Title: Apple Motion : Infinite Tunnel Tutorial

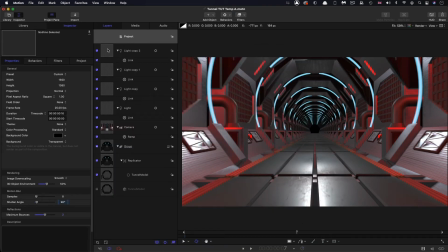[7:32]
So having done that I'm going to render out a separate pass and the reason I want this separate pass is that I want to be able to isolate these tubes, these lighting tubes and these lights on the side here because we're going to be glowing those separately.
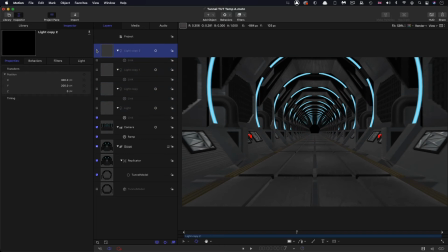[7:49]
So I'm going to select all the lights and turn them off and then I'm going to select the tunnel model come into 3G object and you remember we had that object environment set to 50% I'm actually going to turn that down to
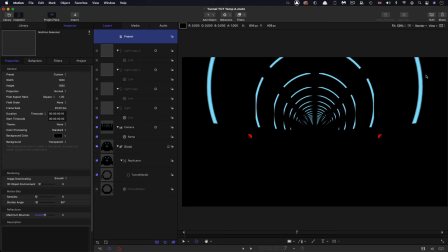[8:03]
nothing and you'll see that very conveniently it now leaves us with just the red lights and the tubes and that's great because we can just isolate those and just glow just those elements so now we can render out
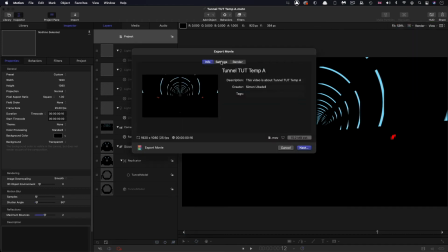[8:19]
this pass export movie and again we want to use hq and
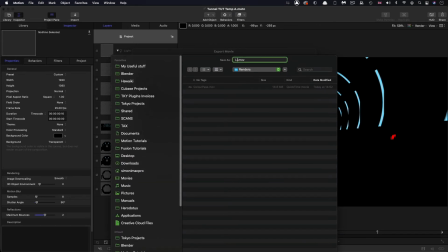[8:26]
we're going to save this as light pass and render that out.
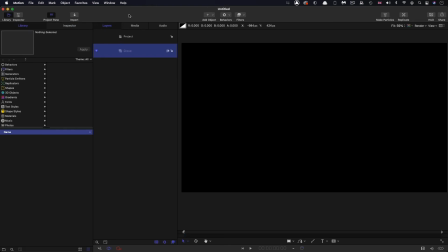[8:32]
So now I'm in a new project and I've set it up exactly the same way. 19, 20, 10, 80, 25 frames a second and a duration of 16 frames. So first thing I'm going to do is import those renders that we've created. So come to my renders folder,
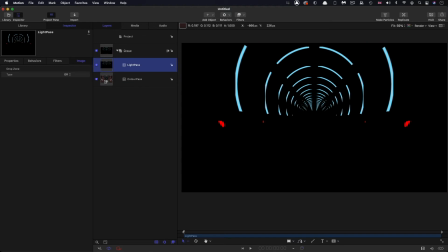[8:48]
bring both of those in and we want to put that light pass above and let's actually set its blend mode to add.
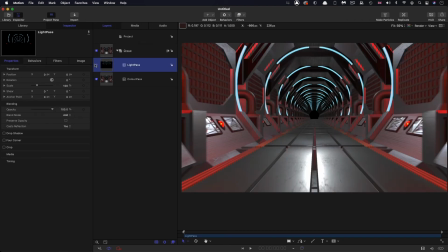[8:57]
So you'll see that doesn't actually do very much initially, but we're going to be using that in just one second. The first thing I want to do is I say is add a lens flare so that we hide that black hole at the back there.
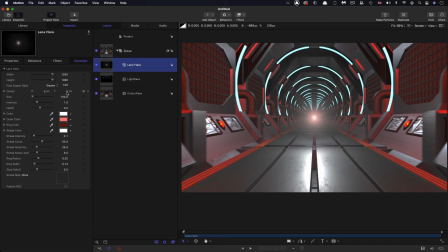[9:12]
So I'm going to add lens flare, and we just want to make sure that it's sitting exactly where we want it to be, something like that. Just move its centre up a little bit on Y like that. Now I don't think what I wanted that ring but turn that ring radius down to nothing it's up to you whether you keep those streaks I think I quite
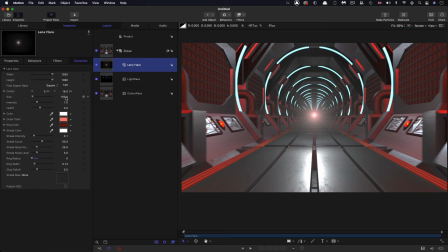[9:31]
like those streaks so I'm going to leave those in there and then I'm going to increase that size quite a lot to something like 250 and the intensity up to about that I think so what do we like 1.25 I think it's
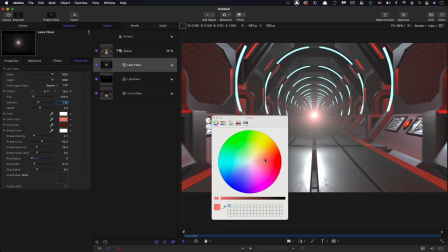[9:46]
probably going to be good there and also I think I don't quite like that colour and I think I want to just push it more towards blue, somewhere like somewhere like that. Not too much but that kind of feels fresher and nicer I think.
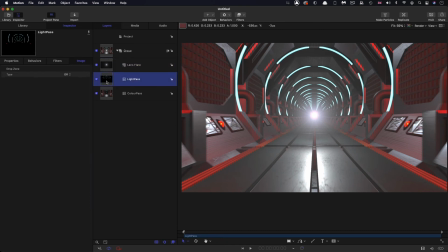[10:02]
So now let's look at the question of these glows and I'm actually going to move that above the lens flare I think. Now I'm just going to turn this blend mode back to normal because it'll help us to see what I'm doing here.
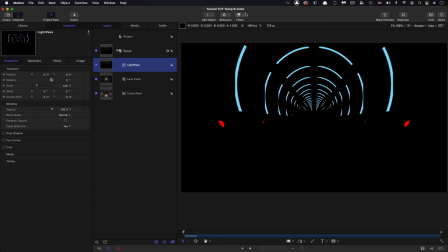[10:16]
So I'm first of all going to work on those red lights and to isolate those I'm going to come over and select colour and channel mixer and I'm going to turn that alpha alpha down to zero and
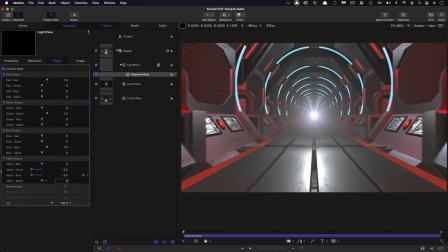[10:30]
I'm going to turn the alpha green and alpha blue down to negative two and I want to set the alpha red all the way up to one. So if I turn off everything underneath it you can see I've isolated just those red lights and then what I can do is I can add to this layer
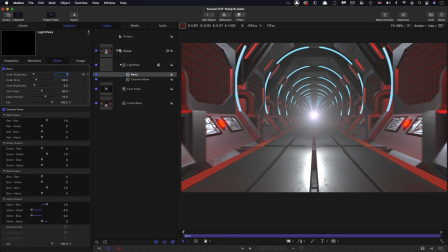[10:47]
glow neon and I think I might just increase that outer brightness up to seven just so you can really see it.
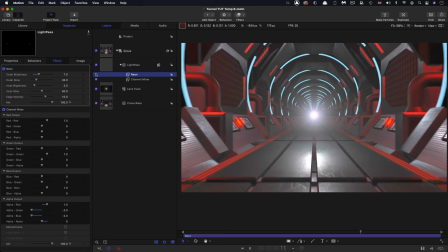[10:55]
So you can see now you've got that nice sort of glow on those lights and that just gives it a bit more of a photographic feel I think.
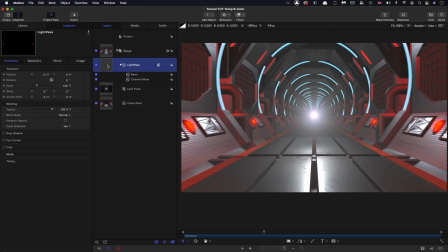[11:02]
Okay so then we can do the exact same thing with the blue. So I'm going to duplicate this and I'm going to turn off everything underneath it so we can focus on this.
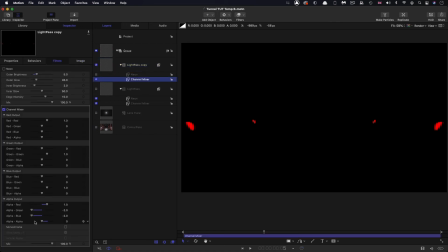[11:13]
I'm going to turn off that neon just for the time being. So we just need a different arrangement here. So let's turn the red all the way down to negative two and the blue and the green up to positive two.
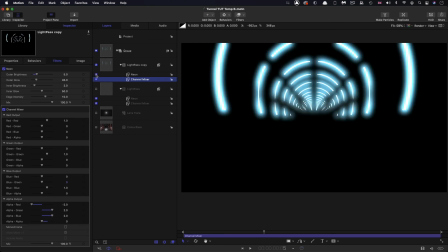[11:24]
So now we've got those isolated as well and we can turn on our neon and we've got probably slightly too strong an effect there.
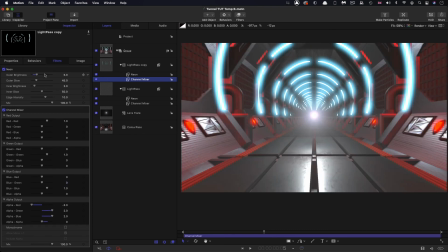[11:31]
Let's turn our other layers back on again. Much too strong. Let's just turn this down a bit until we get something that we like.